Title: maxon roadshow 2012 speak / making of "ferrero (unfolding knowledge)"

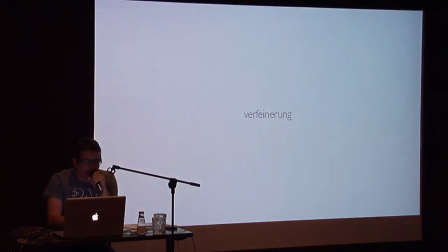33:13 War nicht so mein Favorit. wir haben der agentur beides gezeigt und die hat sich dann tatsächlich für
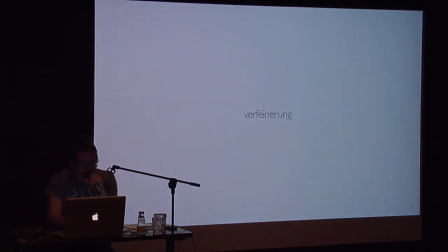33:18 für die welten hintereinander variante entschieden ja
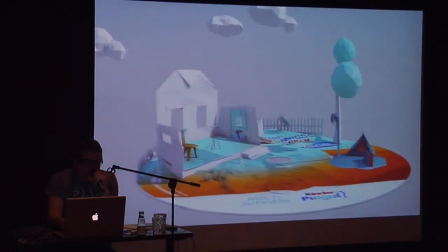33:23 und dann wurde das ganze halt immer noch ein bisschen verfeinert dann kam dann auch so label rein wir sehen
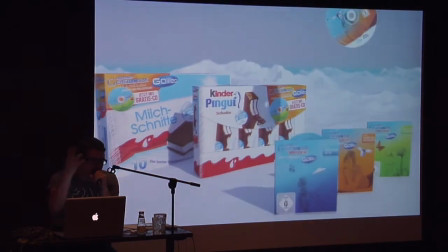33:28 könnt draußen aktiv also die das zeigen der flug an
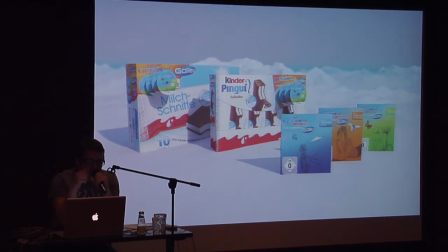33:33 sich wurde natürlich immer noch ein bisschen getriegt und bearbeitet der pack hat sich über die zeit noch geändert und hier ist halt ein nettes feature was was damals mit der dreizehner noch neu war ihr könnt sehen dass alles könnt ihr sehen dass alles ein bisschen krisselig ist das ist halt der physical renderer
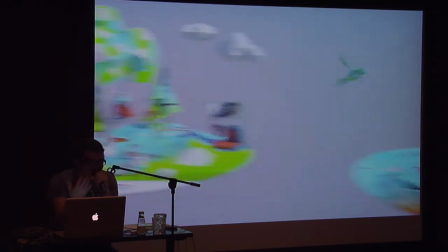33:50 den ich damals dann natürlich auch dankbar benutzt habe weil er halt diese tollen tiefe und schärfen und motion blur vor
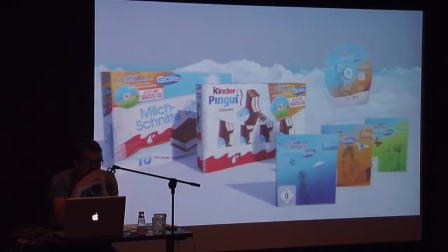33:55 allen dingen macht und das schöne daran ist halt man kann den halt von den sample werden extrem unterschalten
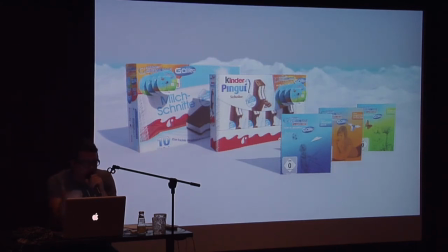34:02 rendert dann sehr schnell alles durch hat schon ein sehr konkretes feedback über die ganze beleuchtungssituation der szene und die animation kann schon eigentlich alles sehen, wie es im richtigen Film ist, es rendert aber einfach schnell. So, und wenn das alles abgefrühstückt ist und der Kunde sagt, jo, das gefällt mir, dann sagt man, jetzt lege ich nur noch den Samplewert hoch.
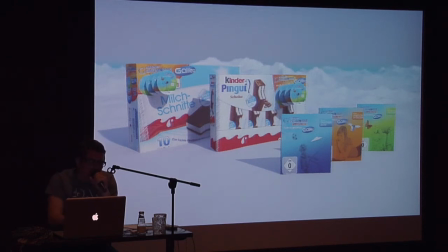34:20 So, dann dauert es nochmal ein bisschen länger beim Rendern und das mag ich halt sehr gerne, deswegen benutze ich auch den physikalischen Render sehr gerne, nicht nur, weil er diese tollen neuen Optionen hat, sondern weil es auch echt ein schönes Workflow-Ding ist.
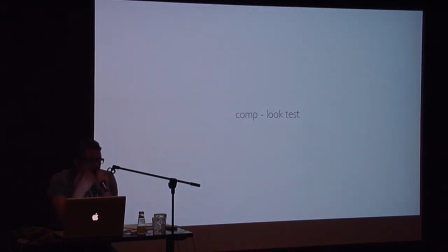34:32 So, dann war noch als letztes, das sind halt auch so Geschichten, die natürlich nicht so auffallen, wenn man den fertigen Film irgendwann sieht. Ich habe natürlich jetzt drei verschiedene CDs, die alle sehr unterschiedliche Farben haben auf ihren Texturen und muss jetzt natürlich noch ein bisschen gucken,
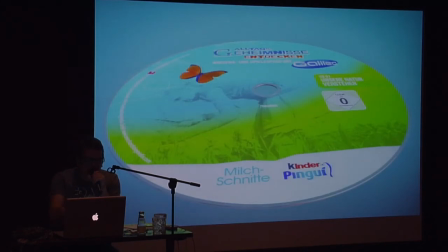34:50 was macht man jetzt für einen Hintergrund, um die alle miteinander zu verbinden. Und sowas testet man dann halt unterwegs auch aus.
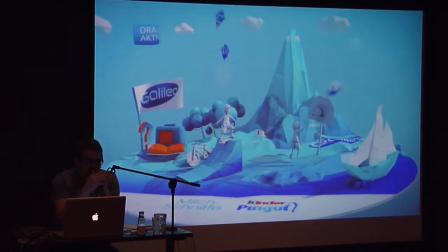34:58 Und ja, das waren dann einfach so Vorschläge, die ich zwischendurch gemacht habe.
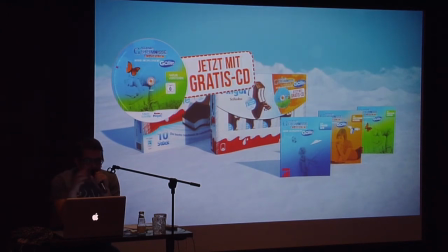35:03 Halt so ein helles Blau, leicht Indigo. Das Ganze schwebt dann so ein bisschen im Himmel.
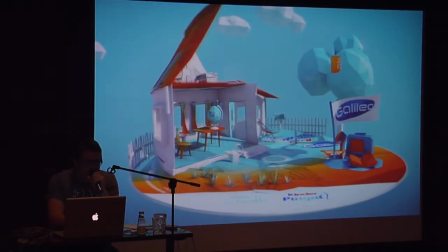35:11 und damit ist die ganze sache dann auch schon fast durch gewesen das finale
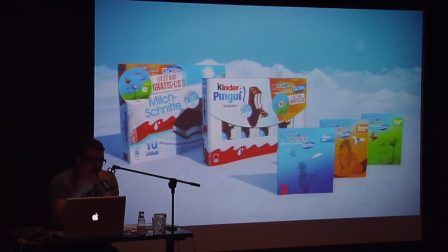35:16 compositing ist dann wieder in der farm passiert damit die die möglichkeiten
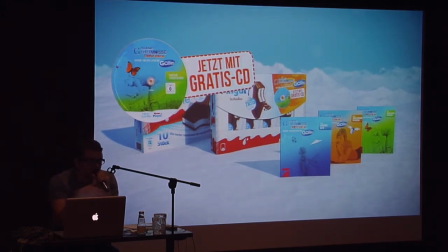35:21 haben zusammen mit der agentur und kundenfeedback was durchaus ein etwas längerer prozess sein kann an einen farben und so noch umzudrehen also die die ganzen fertigen layer ab dem level habe ich dann wieder zurückgegeben in die schönheitsfarben und die haben da dann noch an den farben gedreht und Achso,
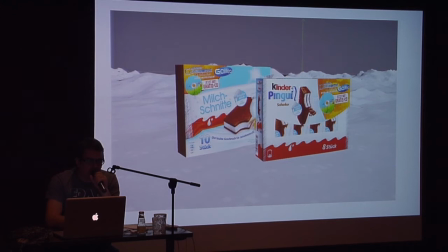35:37 zwischendurch wurde noch ein ganz neuer Packshot angefordert.
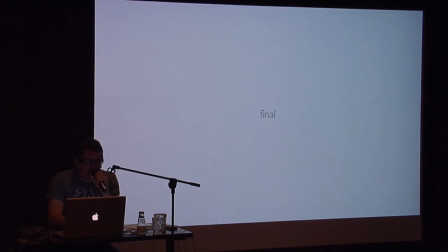35:43 Und jetzt können wir uns eigentlich mal den finalen Film angucken, wenn ihr möchtet. Ja, möchte keiner.
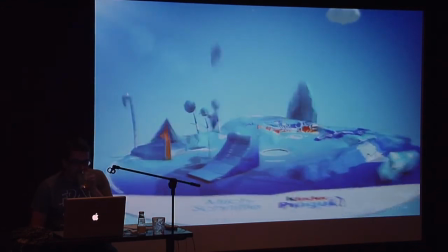35:56 Achso, Ton.
Mit Galileo entdecken. Eine von drei exklusiven Wissens-CDs gratis in jeder Aktionspackung von Milchschnitte und Kinderpingui.
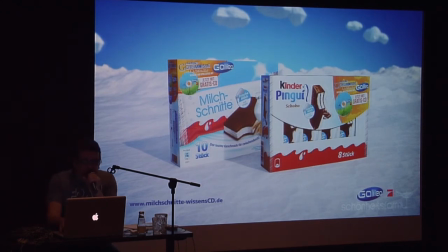36:06 Ja, kurz.
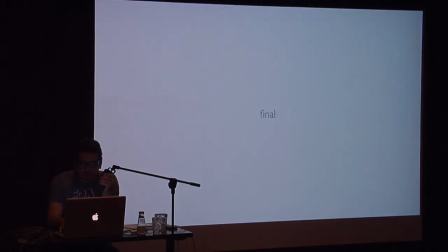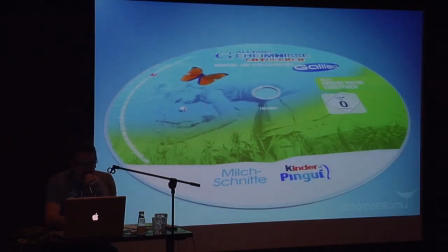36:16 nochmal an, um auch die schöne Tonspur zu genießen.
Jetzt spannende Alltagsgeheimnisse mit Galileo entdecken.
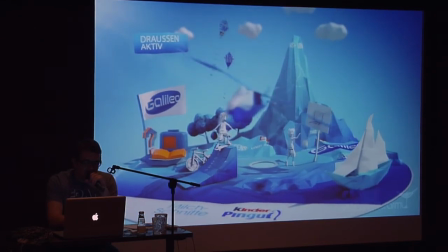36:24 Eine von drei exklusiven Wissens-CDs gratis in jeder Aktionspackung von Milchschnitte und Kinderpingui.
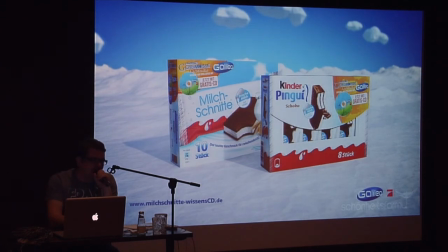36:30 Was ich ganz nett finde, ist, was man vielleicht jetzt ganz subtil merkt, sie haben ja auch so ein bisschen also das Sounddesign ist dann auch in der Farm entstanden und sie haben halt auch so ein bisschen manchmal Knittergeräusche und so reingemacht und das fand ich ganz niedlich.
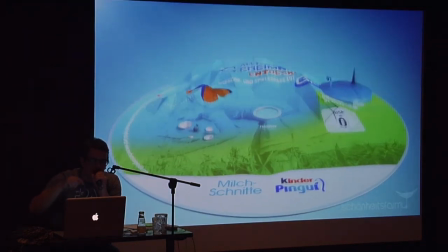36:41 Das unterstützt das natürlich noch. Ich weiß nicht, ob es euch aufgefallen ist.
Jetzt spannende Alltagsgeheimnisse mit Galileo entdecken.
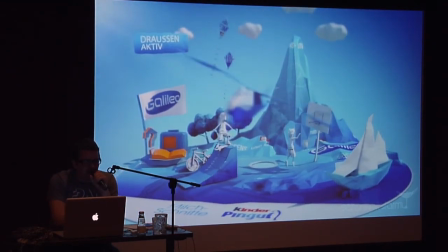36:48 Eine von drei exklusiven Wissens-CDs gratis in jeder Aktionspackung von Milchschnitte und Kinderpingui.
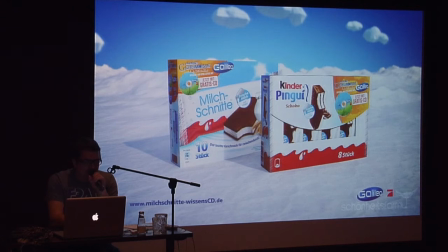36:54 So, ich glaube der Spot ist halt dann vor ein Dreivierteljahr gelaufen. Also hat den zufällig jemand gesehen im Fernsehen? Einer. Na, dann habe ich mein Leben ja nicht verschwendet.